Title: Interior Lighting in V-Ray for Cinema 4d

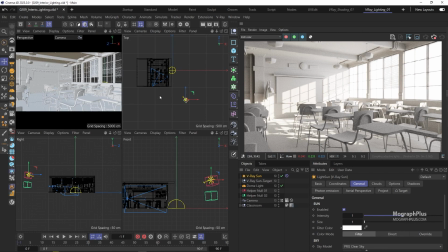(4:14)
This is your most basic interior lighting setup. For the final render let's stop the IPR and we can get back to the startup layout.
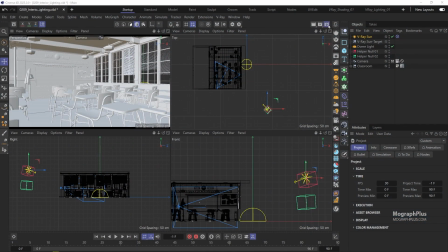(4:24)
Let's go to the render settings, increase the resolution to 1920 by 1080.
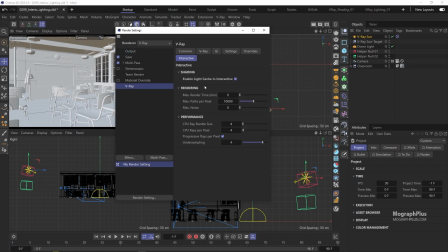(4:33)
The noise limit can remain at 0.01 as it is a simple scene shading wise and will be using denoiser. We can have Vray denoiser as well enabled. Now we can start a final render.
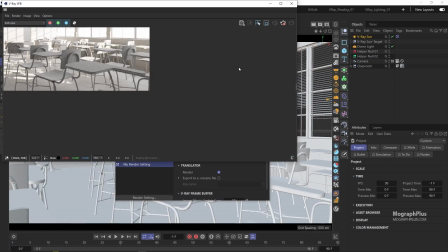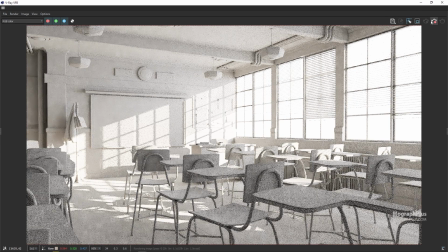(5:02)
Let me stop the render and show you the saved render in the history panel.
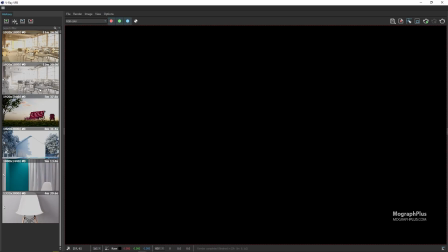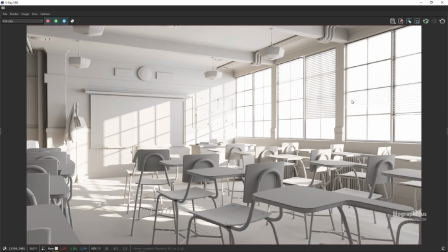(5:14)
looks good very simple setup that gives you a very neutral look you can add some color correction
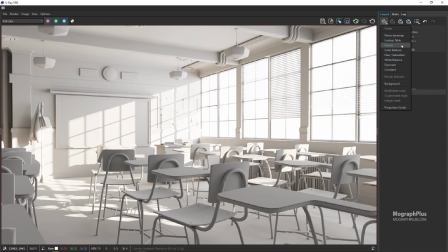(5:22)
layers like curve or white balance to make it look even better that's up to you so
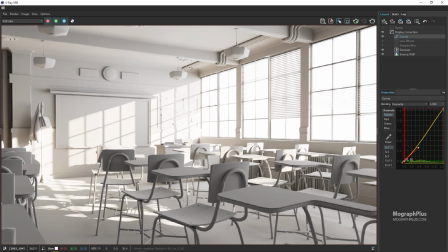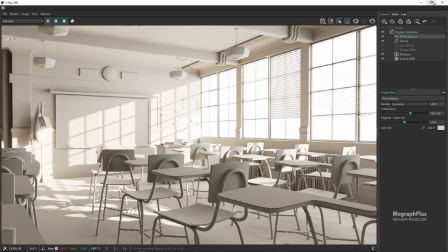(5:46)
that's the first setup let's close the vfb and get back to our virial lighting 01 layout i'll be trying to include these layouts
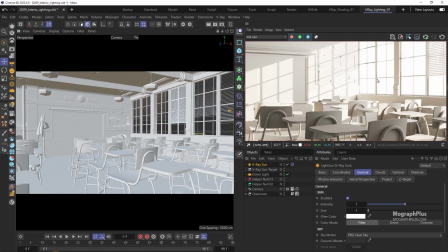(5:53)
with the project file so you can use them if you wanted to but there are very simple setups and you can create them in a few seconds if you just
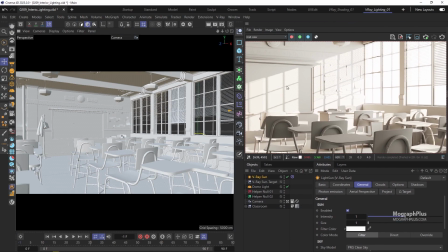(6:00)
take a quick look at them. Now let me turn off the sunlight and the dome light, create a null, name it first lighting setup and put these lights under it.
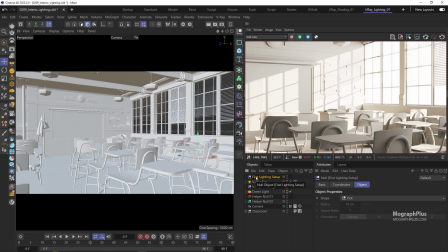Also in the render settings change the resolution to 960 by 540.
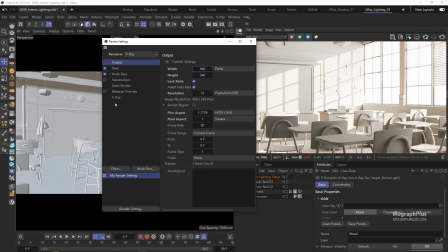(6:29)
We can also change the denoiser engine to NVIDIA for a faster real-time denoising.
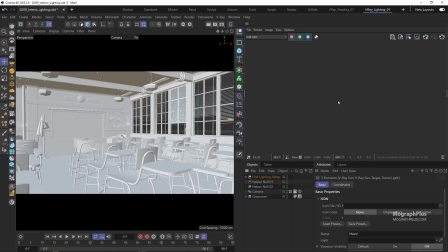(6:35)
Now the second method involves a simple V-ray sun and sky. So let's add a V-ray sun and sky to the scene.
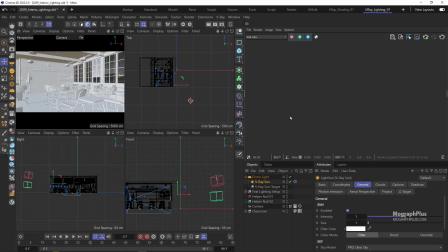And let's put the sun at the same position like the previous setup.
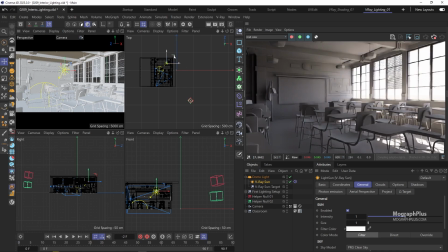(6:52)
So just align it with the pink helper null and now we can start IPR.
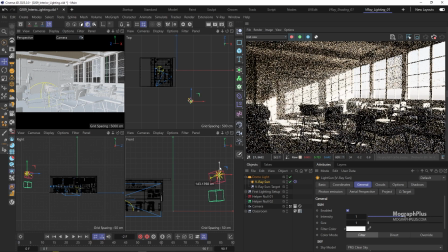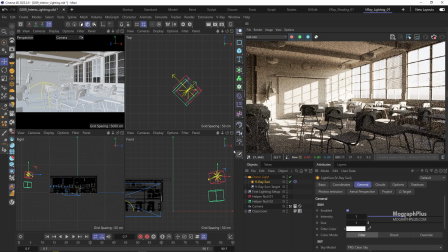(7:09)
We can select the sky and increase its intensity to 4 so it gets more light from the environment.
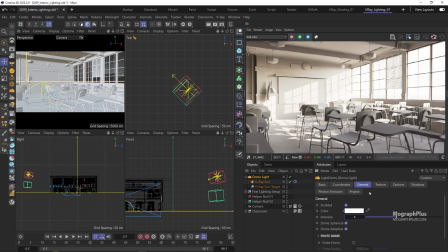(7:20)
Now compared to the previous setup, this setup results in a bit more colors and tones added to the render depending on where the Sun is. Now if I lower the Sun a bit, maybe closer to the horizon.
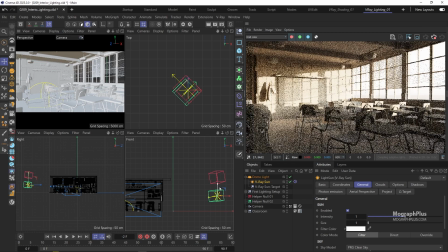(7:36)
We will get a lot warmer, darker tones.
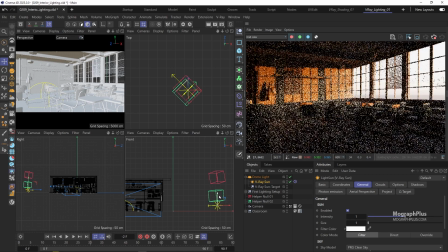(7:43)
You can go lower and higher and try different looks.
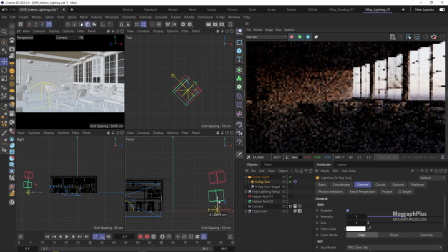(7:51)
And obviously you can try to adjust the camera exposure or increase the intensity of the dome lights or basically the sky.
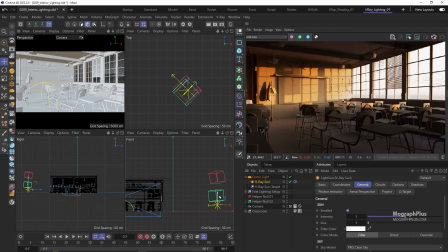(7:58)
So this setup gives you more flexibility compared to the previous setup. The various sky colors will give you richer tones obviously compared
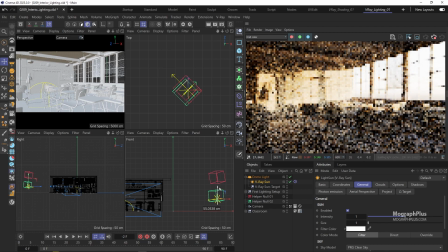(8:07)
to the simple white dome light that we had in the previous setup and also if you make sure our sky does not affect the alpha channel we can simply
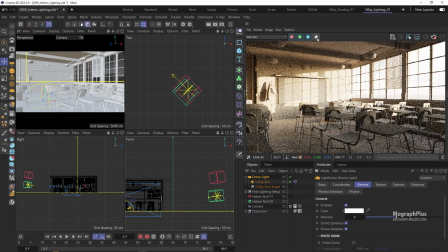(8:16)
replace this boring background with a much more interesting skyline or sky texture in post quite easily and